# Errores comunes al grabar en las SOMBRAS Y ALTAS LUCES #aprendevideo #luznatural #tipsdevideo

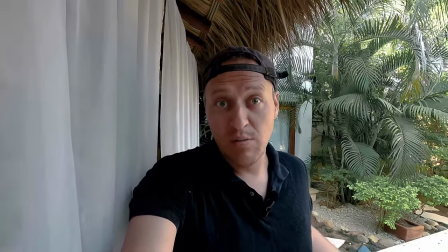hay que tratar de grabar siempre que no estemos directos hacia la luz por ejemplo cuando yo hago este movimiento automáticamente me hago
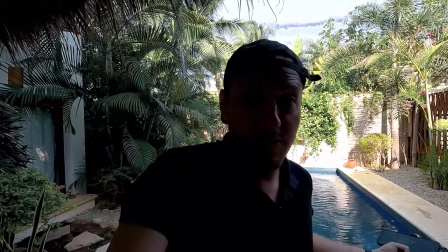en contraluz si el fondo se ve muy bonito pero indudablemente yo me voy a oscurecer y se ve absolutamente nada,
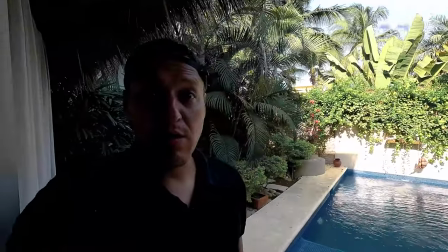pero si busco un pequeño, nada más hago un pequeño giro,
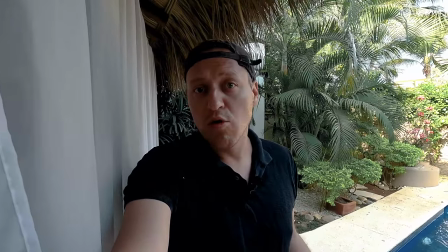busco cierta iluminación en la que me va a poder ayudar a que se vea un contraste entre mi lado derecho a mi lado izquierdo,
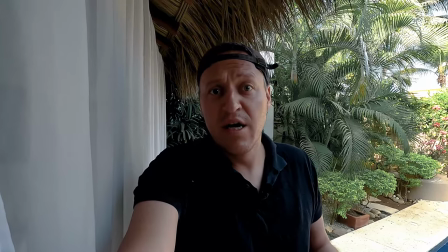siempre hay que buscar un poco de sombras, que tengamos un pequeño de sombras y lo único que necesité hacer fue pegarme un poco hacia,
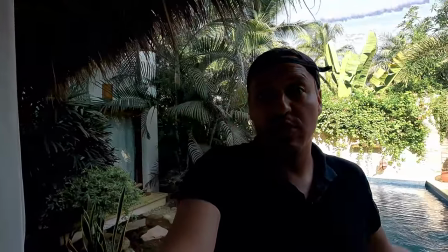pues sí, una cortina y no directamente en el sol, porque automáticamente me hace contraluz y no se ve nada bien,
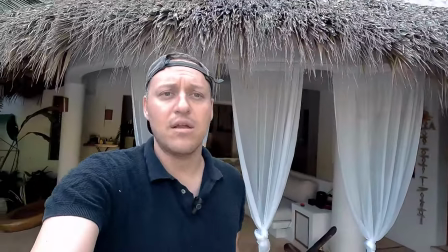de De igual forma, cuando ustedes salen directo y tienen el sol directo hacia ustedes,
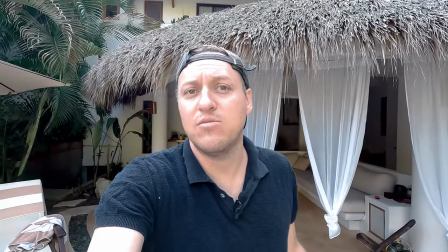pues automáticamente no se ve bien, te iluminas todo y a veces pensamos que es lo mejor que tengamos el sol de frente y que nos esté iluminando.
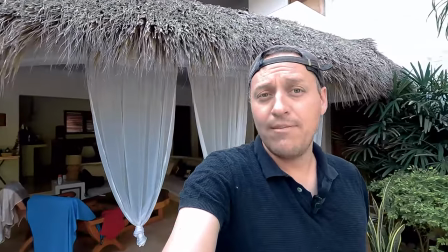La verdad es que eso no se ve nada bien. Entonces basta solamente con hacer un pequeño giro
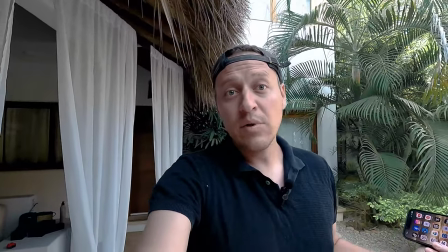y movernos un poco hacia algún lugar que tenga una pequeña sombra
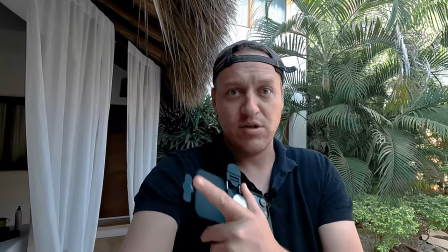Y con esto es más que suficiente porque nos hace equilibrio aquí de este lado,
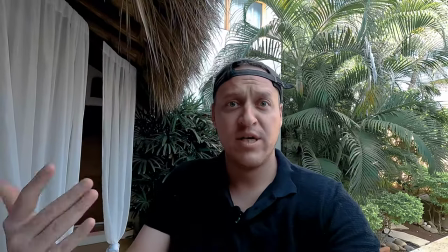con el lado de las sombras. Tenemos una muy buena estructura en las sombras y también una muy buena estructura en la iluminación. Así que por eso hay que saber utilizar el sol cuando estamos haciendo grabaciones al aire libre. No solamente es grabar por grabar, hay que ser un poquito más detallistas que nos van a ayudar a que podamos corregir este tipo de situaciones. situaciones que podrían arruinar tu video y que podría hacer que se vea bastante mal
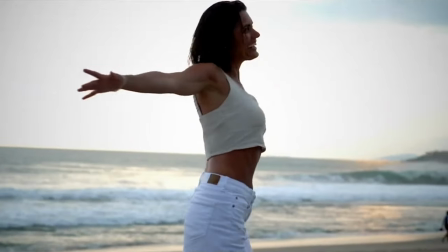sin duda alguna la iluminación no es un tema sencillo,
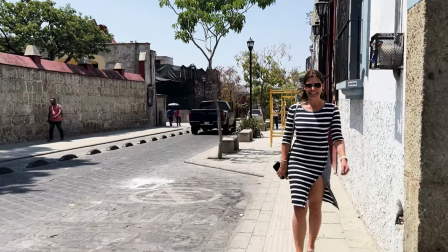basta con estarlo practicando constantemente pero la realidad es que lo tenemos que saber porque eso es lo que nos va a hacer y destacar en nuestros videos,
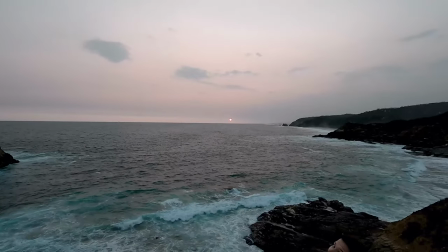pero bueno espero que te haya gustado el capítulo de hoy,
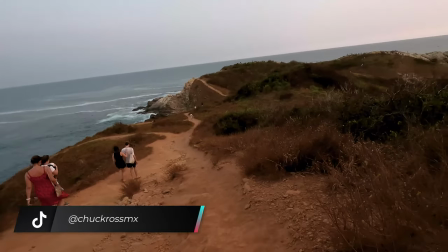coméntame cuáles son los tipos de iluminación que más se te complican y bueno si no me conoces yo soy ChopRoss, suscríbete mi canal,
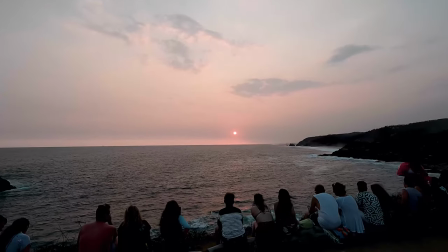dale like y click a la campanita y nos vemos la próxima semana